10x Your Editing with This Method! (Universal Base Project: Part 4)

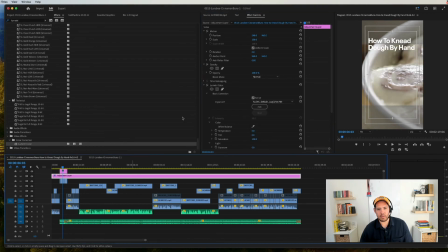4933s
We're just going to add, interesting. There we go. We're going to add the Alexa default, It's almost really Let's just see if there's anything better. I don't know what this was shot on. Honestly, we would almost always find out the codec for this.
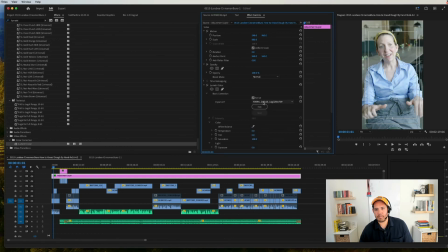4949s
Or not the codec, but what it was shot on. And we could dial in a LUT. But we're just going to use the Alexa, and then we're going to drop some of the highlights down. just to give us this look.
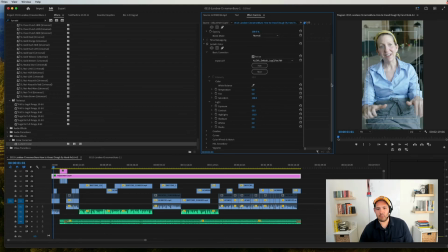4965s
We're going to add some contrast, 50, and we are going to up the vibrance a little bit. Go to creative. We're just going to add 15 to the vibrance, and maybe we even
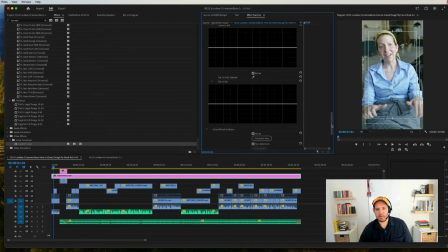4980s
drop, you know, maybe we warm this up ever so slightly. It's warm, you know, it's a baking video. Maybe that was too much.
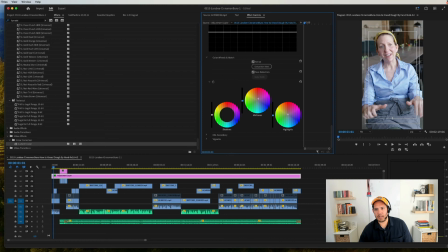4993s
No, it's okay. And we'll drop the midtones down a little bit, drop the highlights down, drop the shadows down, just add that contrast. It's looking good there. You know, just a before and after, you can see what a stark difference that is.
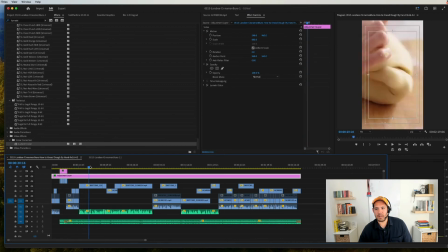5008s
All this stuff looks pretty good.
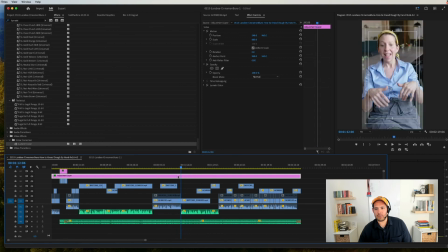5010s
Definitely looks a little bit warm, but the interview looks a little cool, and the dough making looks a little bit warm.
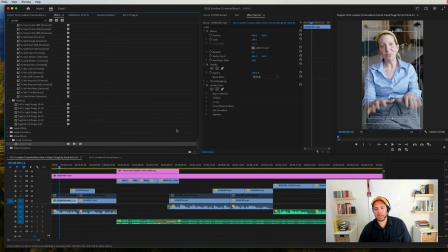5018s
All right, you know what? We're going to add just a little bit of warmth to the interview itself, just because, you know, and we can always go back in and adjust this later. This is, again, just for a first review. We're going to drop the highlights down. Whoa, maybe not that much.
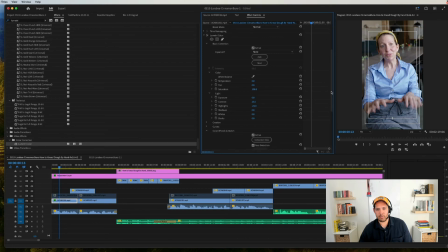5038s
That looks okay. And then we're just going to make it a little bit warmer, just so we
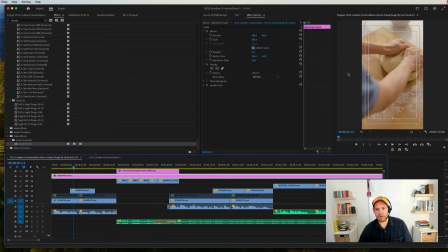5045s
kind of match the vibe here, and we can actually drop the warmth just a little bit on this so that they match. We're not doing, you know, we're not doing like a full scene to scene here. It's almost real.
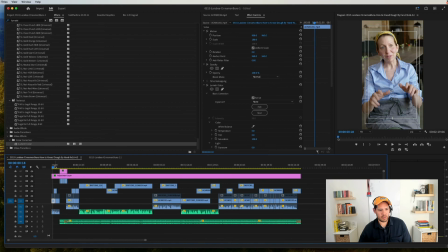5058s
But that looks pretty good, and we're just going to cut these together,
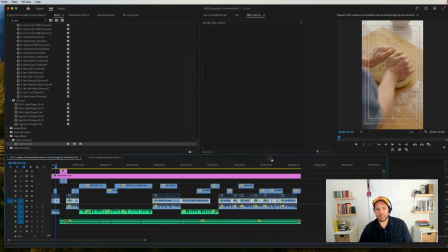5066s
and we're just going to do the lumetri. And so there you have it.
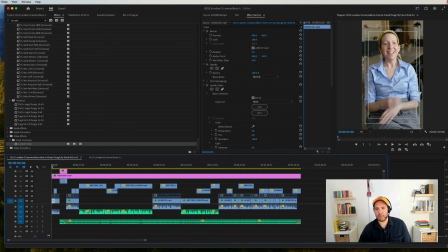5071s
This is, you know, it's a little bit warmer, feels a little bit more bakery. Now everything kind of feels good, feels like it's matching.
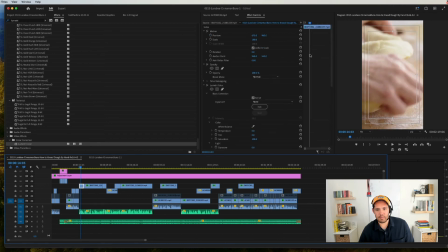5079s
I'm noticing that the dough, this is a little bit too hot, so we're actually going to undo this. I like to just get one clip right and then paste it to the rest. So we're going to do this.
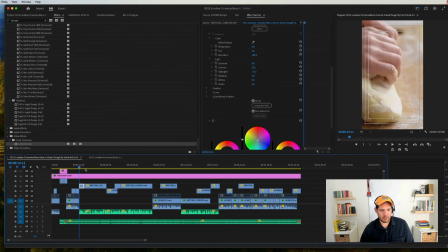5094s
That is going to match, and we can just do a little toggle between. Looks like this even could use a little bit more. Drop the highlights even more. Let's just say drop them by, we'll add a little bit more contrast there,
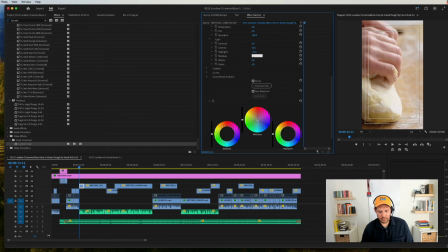5112s
and we'll darken the shadows just a little bit.
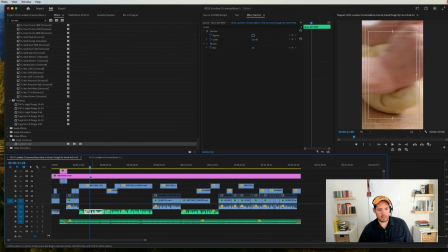5121s
That's feeling good. That's feeling like it matches. Okay. And now we can just copy that and paste that again.
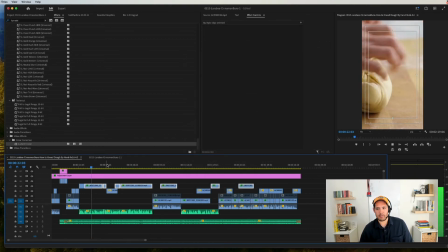5128s
Great. Back, and then.
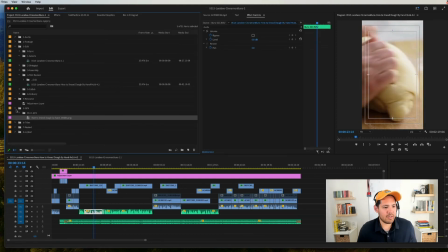5130s
So again, this feels like, you know, you want to get it to a place where, like, I would be okay posting this. You know, this is it's not perfect. There's still some things that we can tweak and go through, but it's basically at a place where it feels good enough.
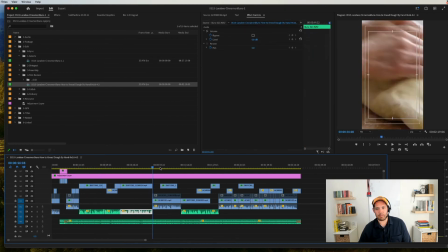5146s
Like, we'll probably want to add some captions to this. We'll probably want to do a little bit of audio tweaking. But overall, it feels, you know, it feels fine. It feels really good. It looks consistent enough. This is like good enough to, you know, this is something that I would feel okay posting, you know, online or on a site.
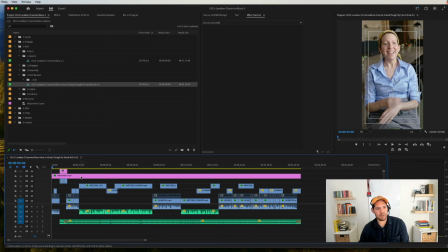5166s
So that's the place you want to get to with your first review cut. It shouldn't feel too rough. It should feel in this place where, you know, you've gone through this process now.